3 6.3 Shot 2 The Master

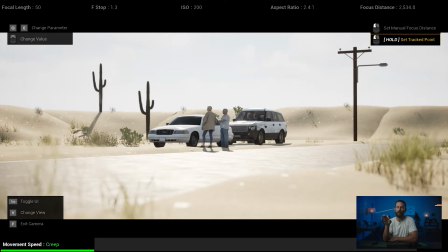[4:11]
Just imagine for a second that we don't have white cars, so we don't have to worry about the cars blowing out or anything like that. Really here, it's going to be the sky, and I would use polarizer, and this is again also a spot where if we think more real world camera tricks,
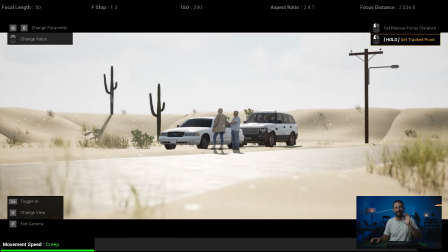[4:25]
in this situation where there's lots and lots of sun going right on the car, coming at the sensor from the road as well, I would want to we're not in danger of clipping the shadows here at all, right?
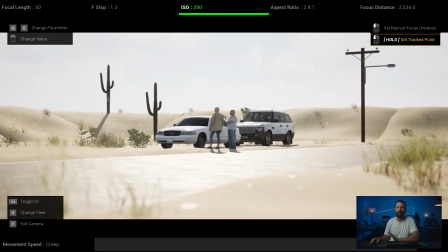[4:37]
We're in danger of clipping the highlights. So on the normal Alexa, if we're shooting outside, right, you're gonna be set on 800.
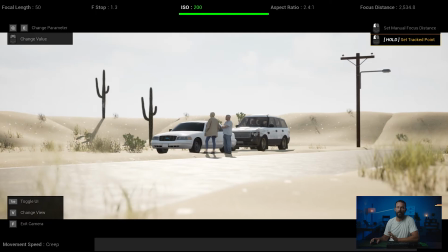[4:43]
This is where I would set it to 1600, right? This is that old, the ISO gone backwards trick that takes so long to learn. But you want a higher ISO when you're outside. I won't go into the technical details here, but look it up. You want a higher ISO so it saves you a stop in the highlights.
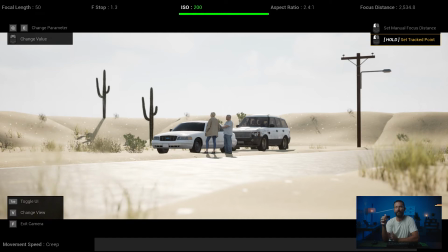[4:59]
So, right, you're tricking the camera into thinking that it's more sensitive, thereby letting less light into the sensor. So less chance of it actually blowing out in the files. So then in the DI, you can go in and you can balance these levels much more, right?
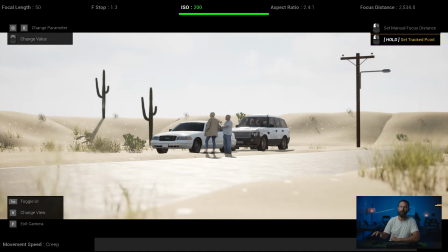[5:12]
Right away, I'd be saying, let's take the sky way down, way down. Let's get some blue, more blue back in the sky, which you can see if we go here.
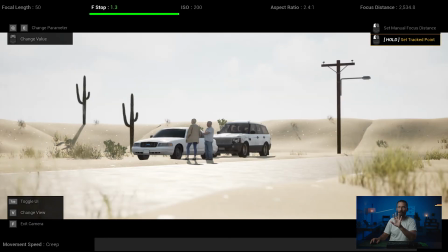[5:20]
You want like that level of blue and cloud in the sky, but we want this level on the talent and on the foreground.
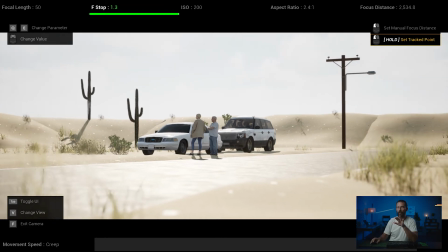[5:26]
Well, not on the road section. You know, the road, you probably want to look something like this.
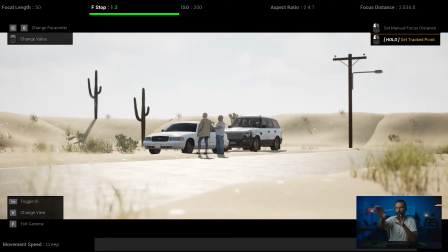[5:31]
But then that talent area, you want something to look like that. So you're just starting to piece together these things.
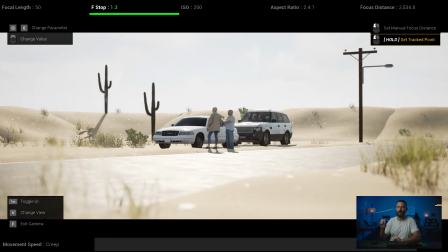[5:36]
But you can't do any of that if you blow out the sky. So really the main thing here is set it to the sky, set the shot, find out where to be.
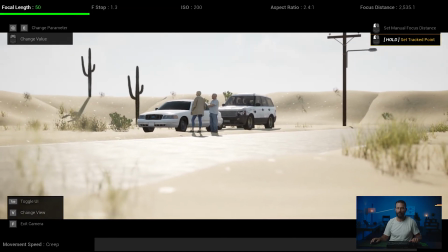[5:44]
And I would just get this again, just by, if we switch to walk mode, a little bit faster here.
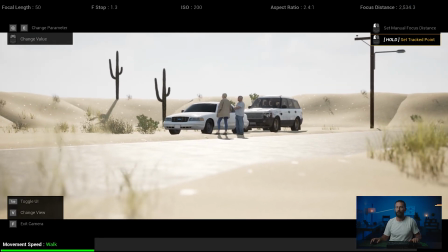[5:50]
Crawl is not fast enough. Where's our walk? You know, I'm just looking around here.
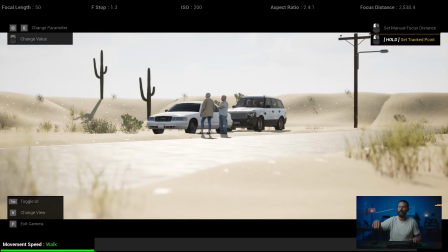[5:55]
I like the fact that the road cuts through. Again, just creating an angle. Maybe try and open this up.
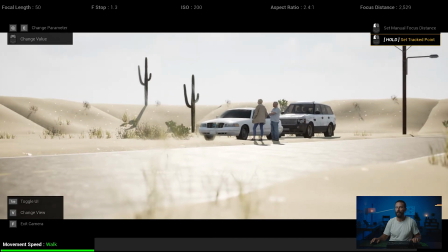[6:01]
Look for any reflections, like these little glints that are coming off of these plants. I wouldn't be looking for that as much.
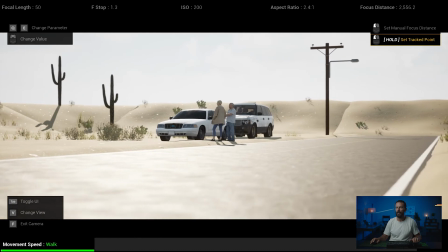[6:07]
You know, it doesn't feel great here on the open road. Feels like there's a little bit too much.
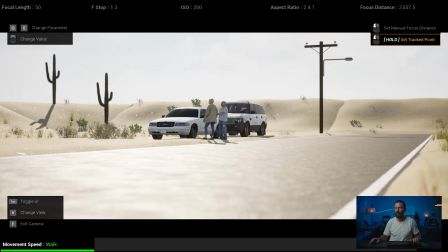[6:11]
Unless we were going to use like a passing car, maybe this would be nicer because we could see the car coming and see the car going a little bit better than this.
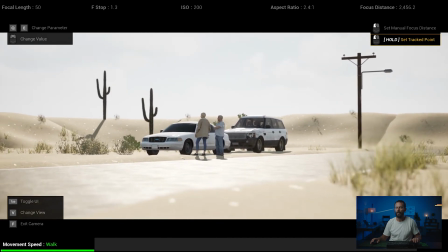[6:19]
It just sort of flashes across the screen. But for our purposes, I'm happy here, right? We've got the sun coming the right way. It's going to be easy to match for the close-up. It's going to be easy to match for the mid shots. And the car is going to be nice and down. We're going to be able to do some things with that as we move in.
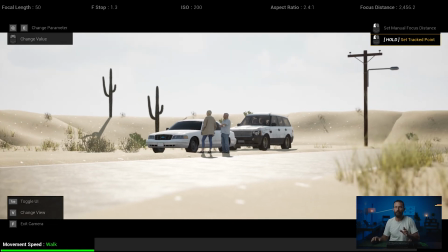[6:34]
This feels like the best shot. So again, depending on the tools that you have access to, I would probably,
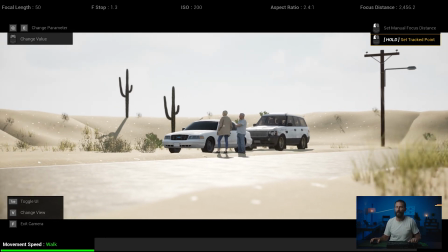[6:40]
while we're getting ready for the shot and why the talent and maybe the director is over there talking, I would cycle through a few lenses on the actual body itself,
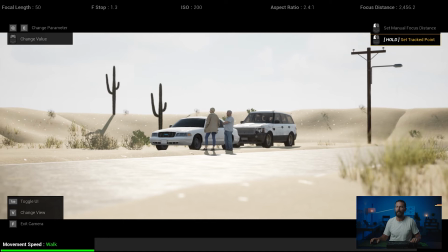[6:47]
maybe 2 or 3, whichever ones you were thinking. And then I would grab a still like this. And you can do this inside a Q-Take, or you can even do it on the camera. I would ask then to swap it.
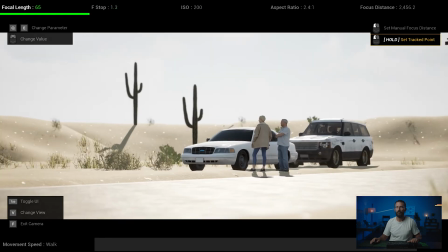[6:56]
So we would get a lens change if we go now to this, and let's back up, right, like that.
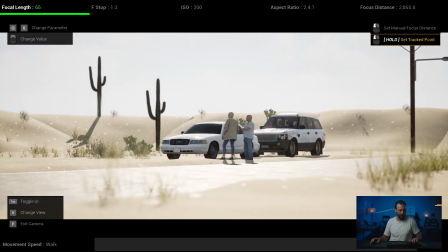[7:06]
And then take a still of that. And then we get out of this, and we go to the storyboards.
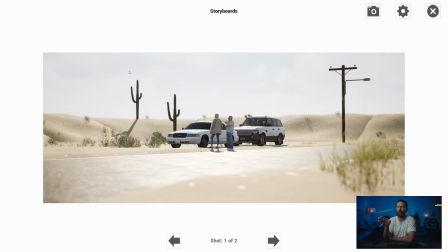[7:13]
And then I would bring this up while I was talking to the director, going, okay, what are we thinking here? Do we want to go slightly wider, or do we like the tight version?
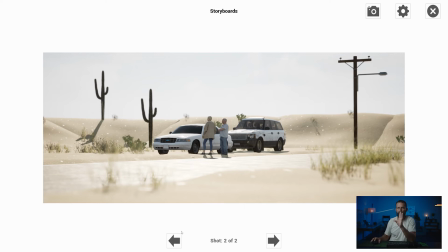[7:23]
You know, it's a little bit narrower, the frame. There's not as much lack of interest.
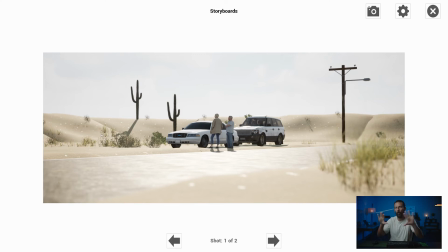[7:28]
Here you're a little bit closer to the road and it's more open, feels bigger, feels more expansive.
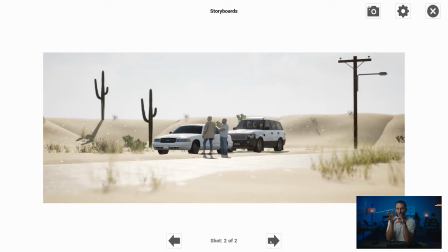[7:33]
Here feels a little bit more centered on this is really their story.
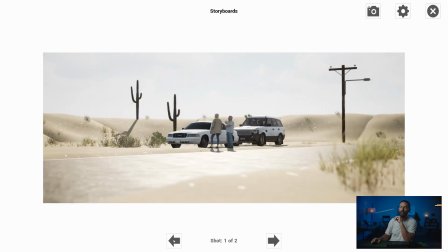[7:36]
And now looking at it, you know, I find a lot of benefit rather than putting it on there and then going to the next lens up. Sometimes your mind forgets what it actually looked like.
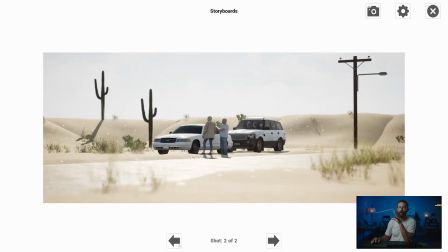[7:45]
Here, you can just throw it back and forth, especially if you have a monitor on camera that can do this, like a little small HG that can take stills or something like that. Just look at the stills and go, okay, do I like this one or do I like that one? And this is where it comes back to the idea of curating the image.
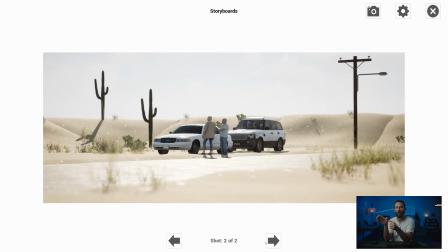[7:59]
Give me as many different options and let me decide, let me pick which one I like the best. And for this, even though I thought it was gonna be the 50, I think I actually like this one better.
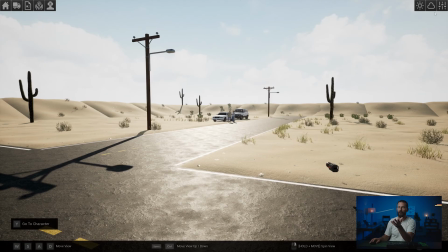[8:07]
I think I like being back further on the 65 better.
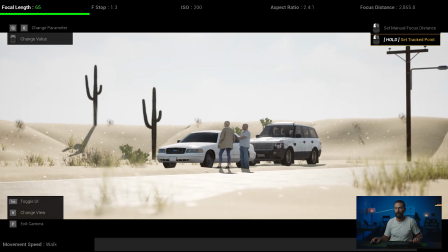[8:11]
So if we come in here, it's like this maybe, but I don't like cutting that thing off.
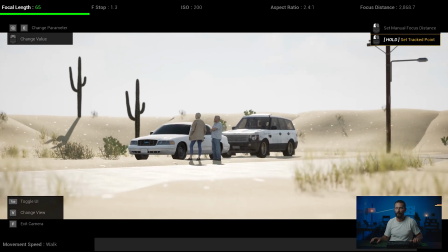[8:19]
Maybe something like that.